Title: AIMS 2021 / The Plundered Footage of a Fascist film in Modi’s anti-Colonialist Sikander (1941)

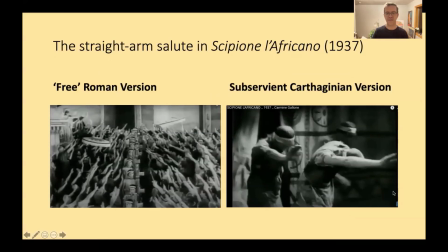Let us look then at the anti-fascist cues in Sikandar. Galone has his Romans use the fascist raised-arm salute to symbolize a transcendent connection between Republican Rome and Mussolini's regime. Modi transfers this gesture to his Macedonians.
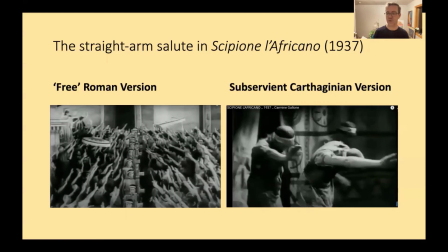Martin Winkler, in his study of the raised-arm salute, notes that both Galone's Romans and Carthaginians deliver it, but the Romans do so with erect bearing and the Carthaginians with head and overall posture bent forward, suggesting their culturally subservient disposition.
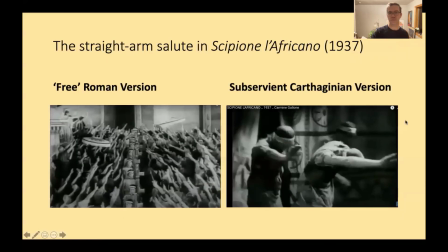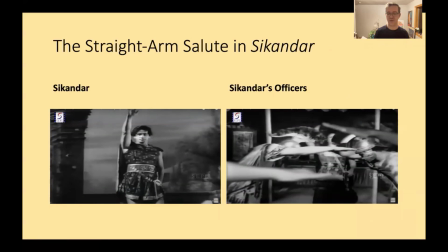Modi has his Macedonians deliver the salute in Galone's Carthaginian fashion, except for the highest ranking characters, Aristotle and Sikander himself, who salute with back and head held straight.
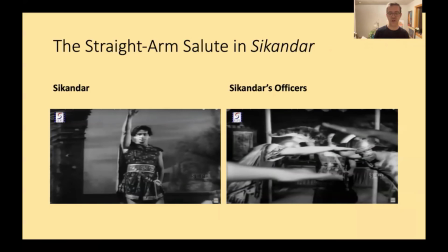By having his Macedonians use the Carthaginian rather than the Roman version of the salute, Modi seems to suggest that they are dominated rather than led, by Sikander, a condition which changes at the end of the film when his army's mutiny against his leadership.
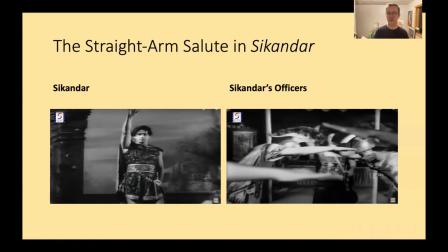All this begs the question of how far the film actually goes in terms of an anti-fascist narrative. The question can be most fully answered when the use to which Modi put Galone's film is considered in the context of contemporary events, and Italy's role as an embodiment of Axis aggression is factored into consideration.
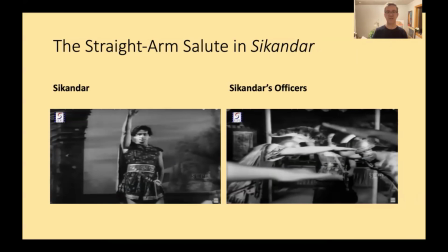Italy's fascist regime, propagandizing for its 1935 to 36 invasion of Ethiopia, was drawn to the idea of presenting Galone's title hero as an ancient counterpart to contemporary Italy's fascist dictator Benito Mussolini.
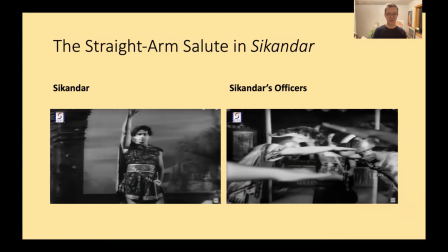Modi reproduces this linkage in his battle scenes through the insertion of Galone's battle footage, but substitutes Sikander, or Scipio. To illustrate this point, I will briefly discuss Modi's version of the battle of the Hadaspes between Sikander and Porus,
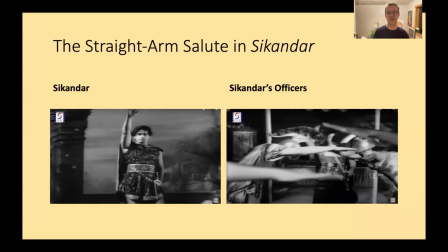where most of the spliced-in footage is located.
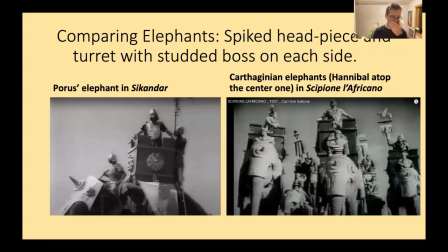Modi prepares for the spliced footage in which Galone's Carthaginians appear as the Indian defenders by showing Porus mounted on an elephant which is outfitted with exactly the same armor, equipment,
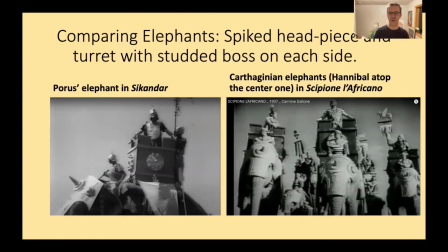and insignia as Galone's Carthaginian elephants.
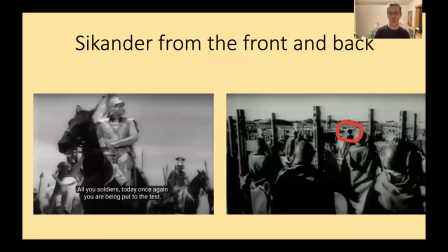Modi shows the helmeted Sikander on his horse delivering his pre-battle speech to his troops. Then comes a cut and we suddenly see Fasces filling the screen. Fasces are the ceremonial rods and axes that the special attendants, called lictors, of a Roman consul carry.
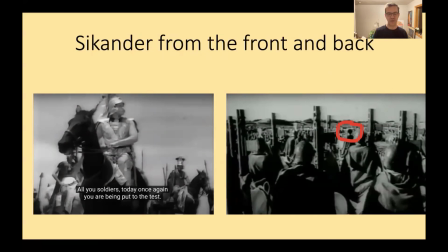In a moment of apparent discontinuity, the camera rises above them just to barely disclose from behind and at a distance a now helmetless leader circled in the slide,
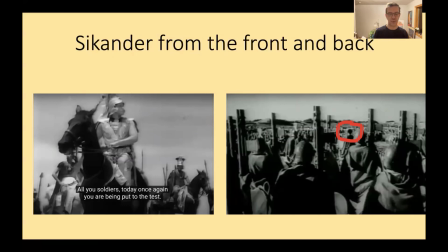exhorting his army to victory. Modi cuts again to the helmeted Kapoor as Sikander from in front completing the speech. There is no historical reason to account for the presence of Fasces around ancient Macedonian or Greek leaders,
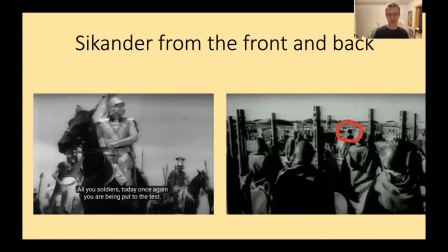but they would be recognizable as the symbol of Mussolini's fascist government. When I first saw the film and wasn't aware of the splicing, I assumed that this was simply a casual bit of ancient stuff,
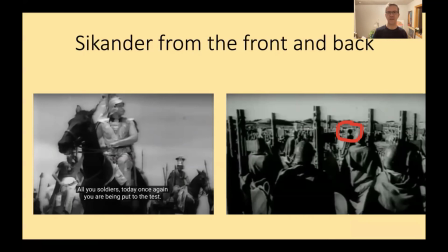which remained in the modern European and European derived iconography of power thrown into the scene, as happens everywhere in historical film up to the present day, as a sort of garnish for effect, rather than for historical accuracy.